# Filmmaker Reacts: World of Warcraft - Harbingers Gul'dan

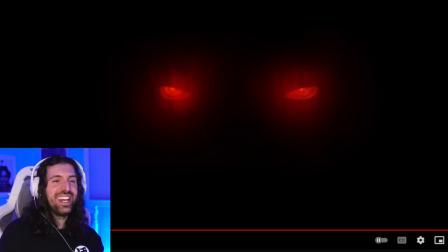(7:12)
is cold as ice wow i love that i love that simple but effective man
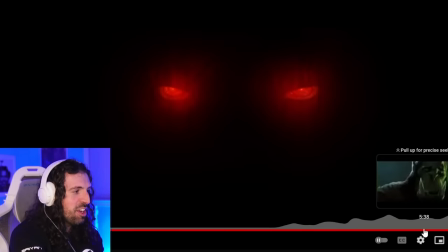(7:19)
this one this one was more simplistic but just hammering home amazing visual concepts
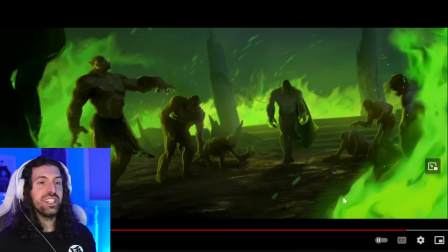(7:27)
um yeah just burns them all i thought it was fantastic let's break it down let's look at it in details a few things i definitely want to look at including those eye shots i think were the strongest in the spiraling that was really cool um like i said you guys are enjoying our time
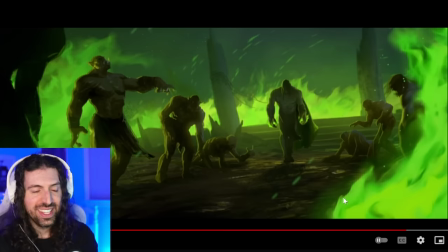(7:42)
together make sure to subscribe this is awesome um i'm having so much fun going through all these cinematics with you guys if you're watching this later on a youtube video this is actually from a live stream on the channel uh everybody in chat is chilling here
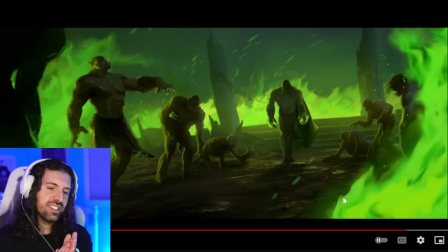(7:57)
uh talking about it it's so much fun i love doing these guys uh with you guys live because we get to chat about it and you guys can tell me about the lore and everything so make sure to turn on those notifications you want to catch a live stream and be a part of the conversation uh but let's do it let's
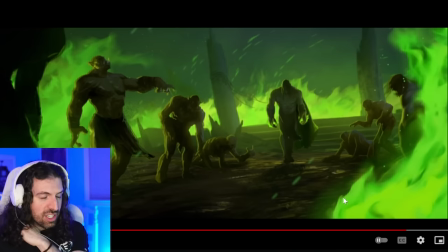(8:12)
get into this uh as you guys showed me in discord thank you everybody who joined again this is a this is the Harbinger series and we're halfway through it now loving it absolutely loving it
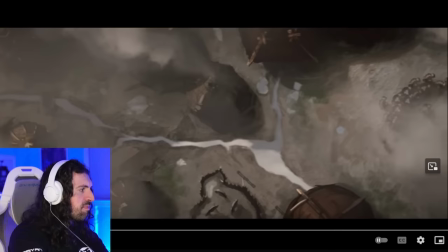(8:26)
let's go through so a couple shots here that I love
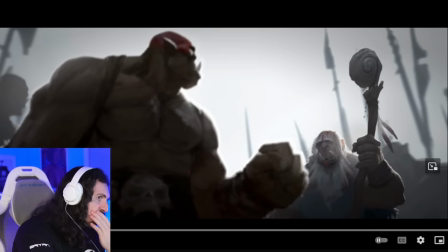(8:32)
color color color man there's so much color theory on out of these trailers this
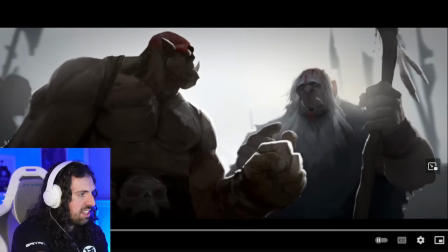(8:38)
one it's a little bit different and that there's like it's so bereft of color in
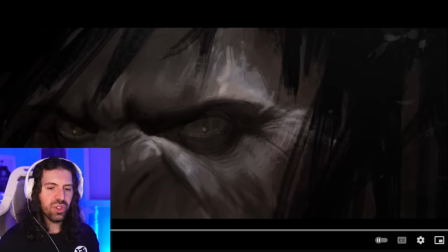(8:43)
this whole part I I mean, look at these images. It's just so gray. It's just so drained.
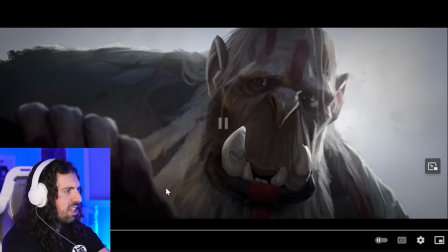(8:51) There's nothing more I can do for...
I think it's definitely Jim's voice, though. Winnie the Pooh. He's great. This is interesting, though, that this guy always supported him, and he still just tortures him at the end. It's almost like he can't bear to have any more connection with his identity. of his past.
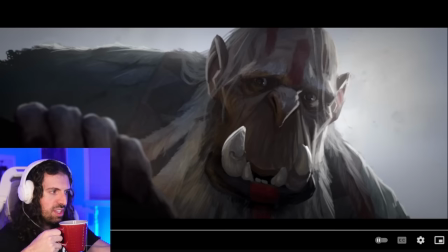(9:11)
It's going to remind him of the sort of torture that he endured. Really unfortunate what he did to him.
But no, I have always believed there is greatness within you.
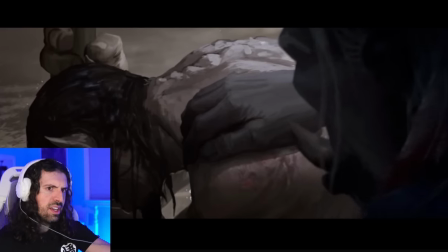(9:26) Seek out the throne of the elements. Perhaps there you will find your destiny.
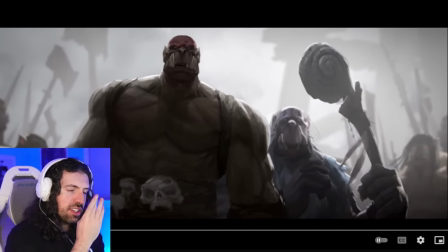(9:39)
Yeah, it's super interesting. That guy was kind to him. This guy, obviously, is horrible. and has clearly abused him his whole life and looked down on him for his disability.
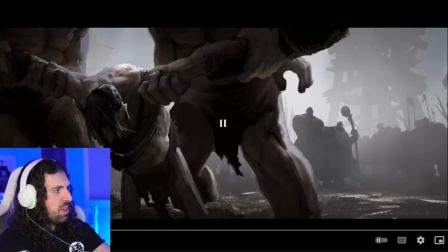(9:50)
Very sad. But it's pretty cool that this story doesn't really shy away from the fact that this guy isn't a wholesome character. He was still so tainted by everything that happened to him that he is someone who would absolutely jump at the opportunity for power in that way.
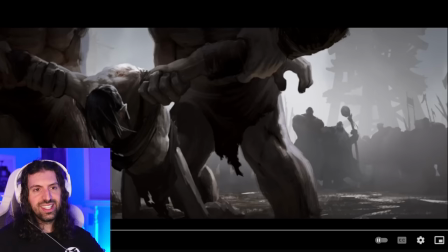(10:10)
I think it's quite realistic. Have a good night.
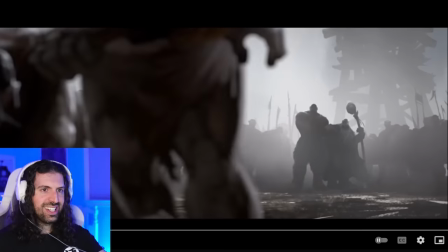(10:14) Full mortal you will understand what it means to have no
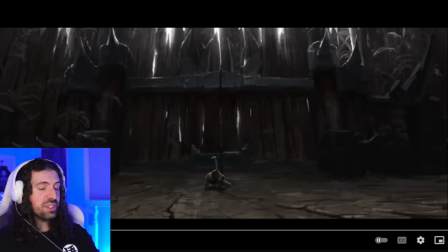(10:23)
Just brutal and again like we said in the last one with Khadgar look at this image. What does this make you feel? What does this make you feel? Look at how small he look at how powerless he is Not only is he struggling to stand because of his condition
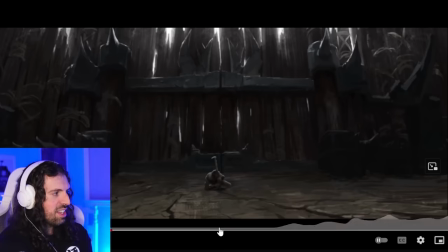(10:41)
look at the size of the gates and you know he's been locked out he can't stand he's not going to climb the gates not going to get back in he's been just completely locked out he's powerless um it's a it's a great painting you really feel that isolation and powerlessness
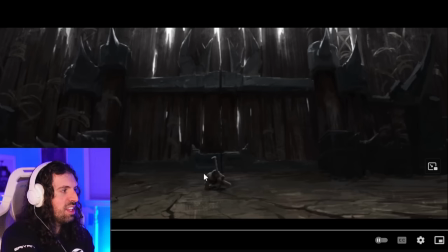(10:58)
i think it's fantastic yeah rough
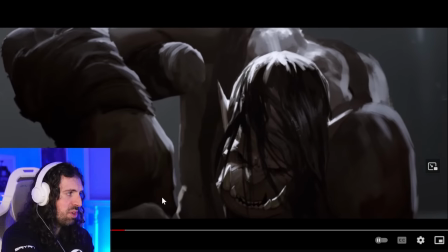(11:10)
he's like setting his shoulder back into place there's bones oof poor guy mockery and dismissal
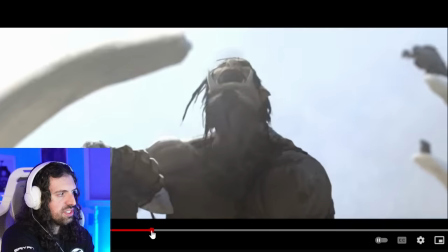(11:18)
yeah and you feel you feel terrible for him but that's kind of the twist of this is it's like you feel terrible for him and when he when he goes back it's a feeling of like oh you want to cheer for him this is gonna be his kind of you know his big moment but it's like you took it kind of far man you killed
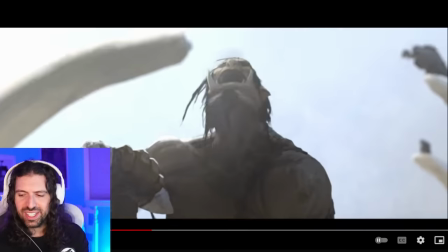(11:34)
the guy that really helped you actually because he said i've always seen greatness in you that's that was the weird part about that you know but
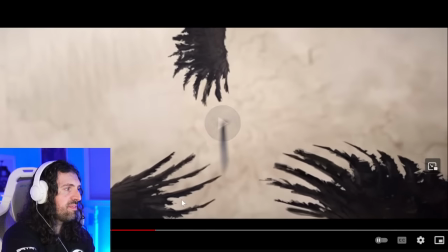(11:48)
after a t is really good alia thank you months alone and
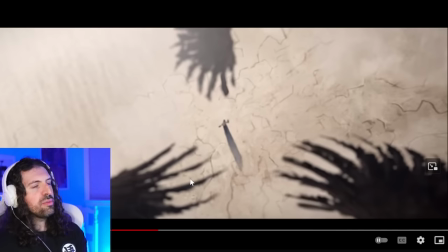(11:53)
again like look at this it's super cool we're already playing with this idea of the
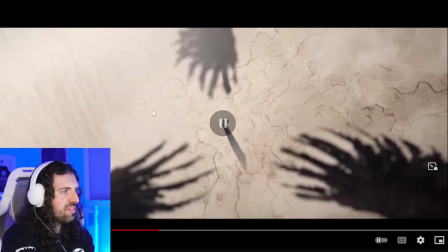(11:57)
spiral right look at the wings circling him and we're going to play with this idea of more with his eye this idea of the spiral imagery
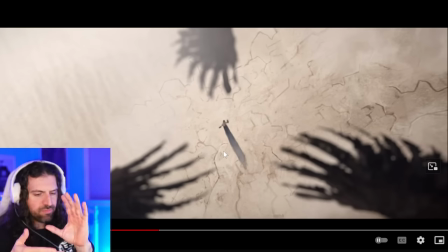(12:07)
um which eventually is going to come to a head with the um with the spiraling elements right it's interesting
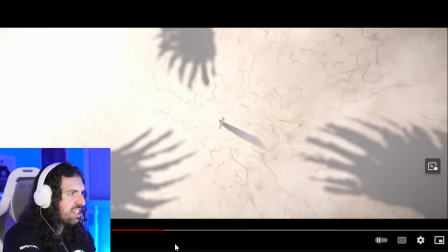(12:14)
starving i began to consider that the safety and shelter of a plan might be better than endless
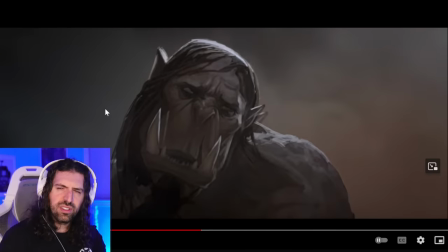(12:23)
so i have a question was troy baker always guldan and the old stuff i feel like he was he i don't know
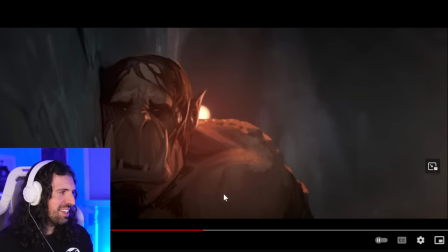(12:32)
yeah this shot so nice man uh so so well done i mean the sun the sunset is cresting right over his ear and you have this incredible rim lighting happening but it gives this like kind of
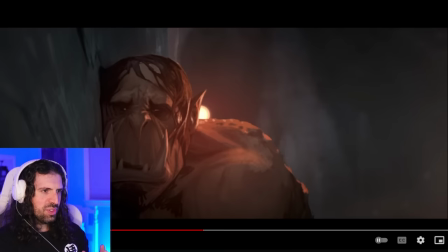(12:51)
unsettling image also the change in perspective right so this image the camera's been rotated so it looks like he's standing up looks like he's leaning on a wall or something but he's just falling down so there's the sun is like vertically in the wrong position it's just
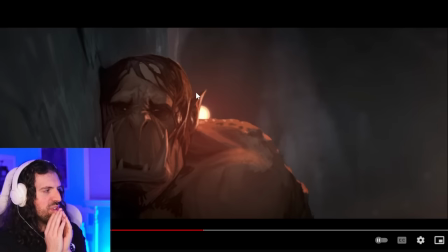(13:06)
an abstract image beautifully beautifully composed again this was a painting what does this make you feel upon closer inspection you'd be like oh he's on the ground look he's drooling on a flat surface he's not on a wall all right so it's just really clever
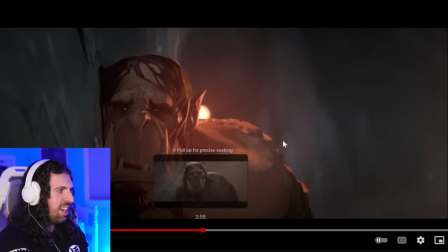(13:24)
what happens is how the uh how the camera rotates there Really good sound design to you on that impact
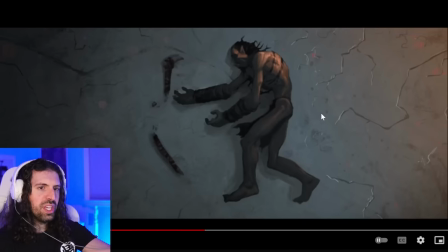(13:37)
Troy Baker was always ghoul down in wow I didn't know that, that's awesome
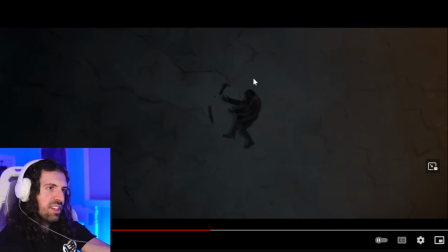(13:43)
And again, there's that Look at how pathetic And how insignificant in the frame He feels, you know
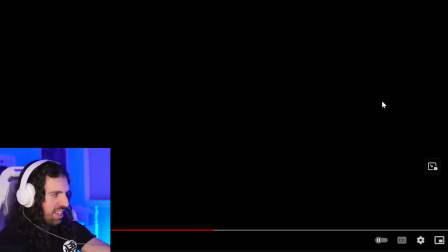(13:51)
So here comes the shot
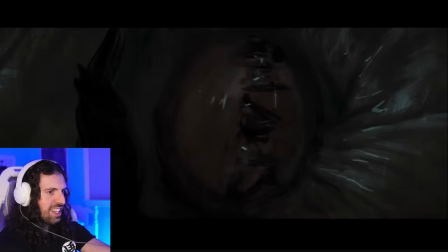(13:55)
Yeah
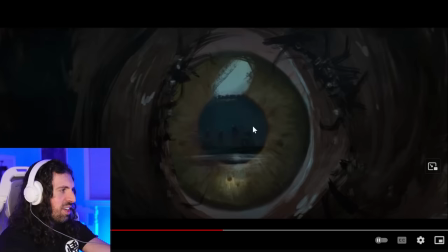(13:59)
Such an interesting shot man again it's already evoking the wings spiraling and then he sees this kind of monument statues in his eye it's
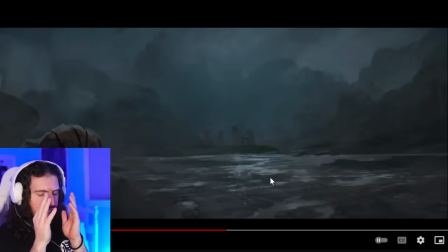(14:11)
cool concept it's almost like it's all he pictured it's all envisioned it's all he visualized until he was finally there sees it for real there
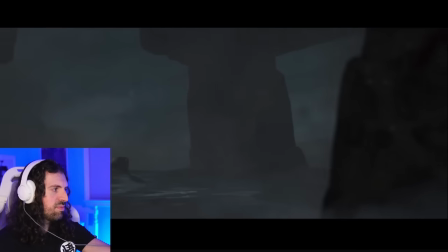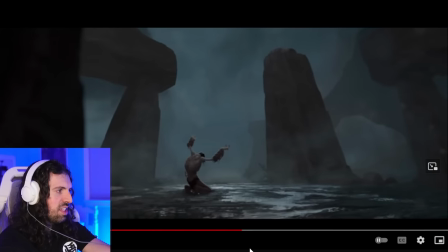(14:28)
we go so
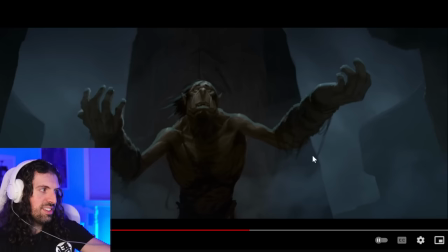(14:34)
that's what's in he says he he would offer himself to whatever ends his anguish so he really doesn't care he's just so so over it you know so over it tell flaminate thank you alia oh
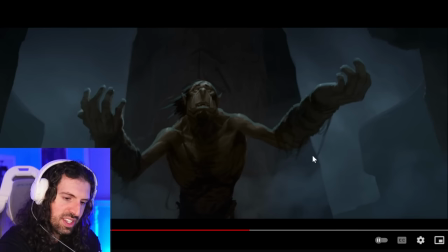(14:51)
awesome thanks so much uh guys uh people are sending alia some
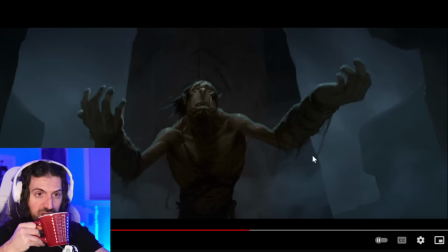(14:56)
some awesome stuff in the warcraft channel and discord thank you thank you list of cinematics and stuff i appreciate you guys yeah
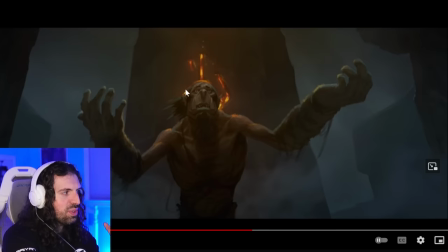(15:06)
and there it is again the same red orange cresting his his body like that but it's interesting because